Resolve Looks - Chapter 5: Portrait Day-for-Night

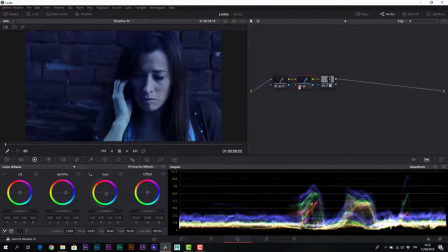The reason why I keep these two nodes separate is that it simplifies the management of color change and basic correction in case you need to go back and make these kinds of changes in later stage of the work. Once increased the contrast of the character,
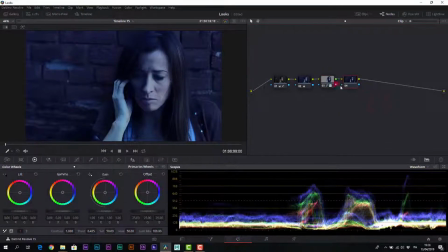we proceed with another serial node where we use the matte of the power window to do a background drop instead. In this case, we will work exclusively on the gain,
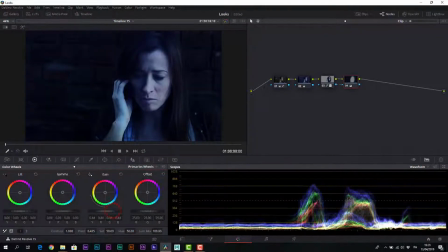going down significantly with its values to make the background very dark and detach the character a lot. We only use the gain to keep textures and background elements since the wall is very close.
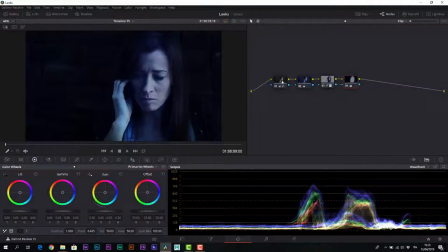If the wall is a little too present, we can go back to the beginning and further reduce the gamma.
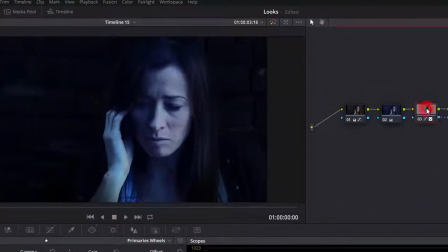If you perceive the highlights still too present in this section, return to the first intervention,
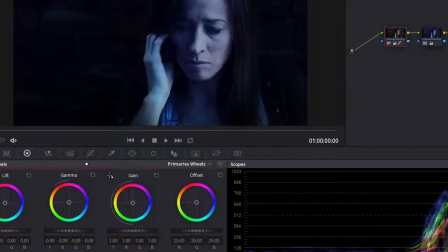reduce the overall gamma of the image a little more, and potentially lower further the gain of the color control.
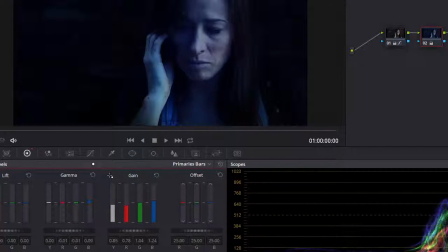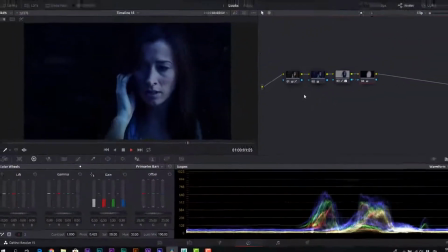At this point the shot could be ready, but for the character's arm. It stands out a lot.
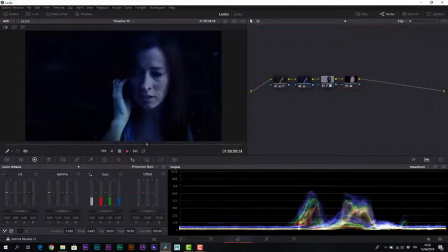It has a slight color shift to green, it still retains a bit of colors, and especially in the right part, that is now the most shaded section of our image, it remains a little too visible.
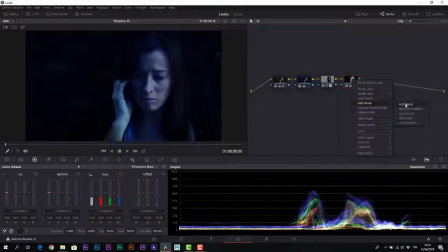So we are going to insert another serial node with an additional power window, this time very small and focused on the arm.
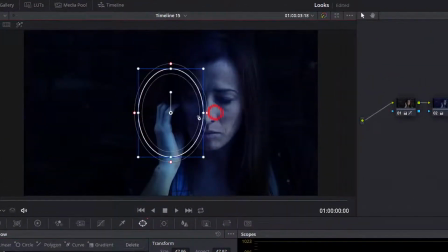Tight, but quite soft.
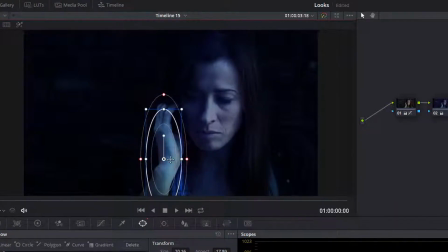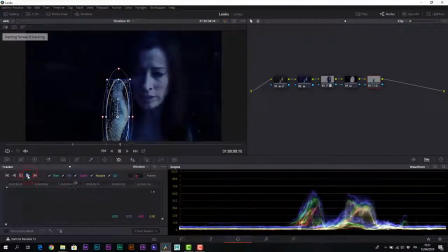Obviously, we must perform a tracking because the arm moves in the shot. But as always, with DaVinci tracking, it resolves quickly. Here we will work on the primary wheels with a significant intervention to reduce the gain, the gamma, and a little bit the lift as well.
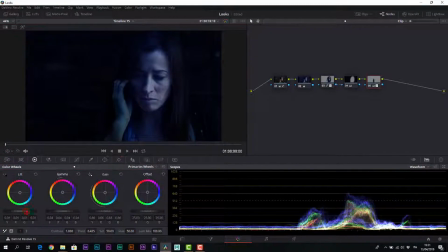Of course, always keep an eye on the fact that these elements do not overlap and clamp the information. In this way, we reinforce the shadows. We might as well reduce the saturation further in this part of the image to get a very dramatic shot,
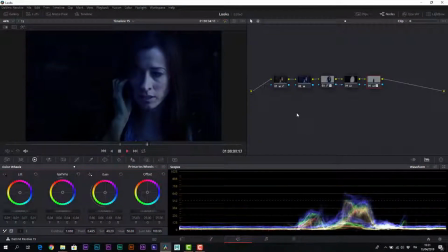very much in the style of bluish night shots and of strong visual impact. Il pregio di questa struttura è che, come dicevo, posso sempre andare a modificare i miei bilanciamenti in qualsiasi momento
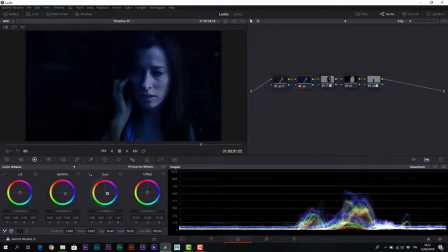per correggere in funzione di possibili richieste del mio cliente. E abbiamo trasformato con un mood facilmente modificabile uno shot finalmente diurno in uno shot fortemente notturno.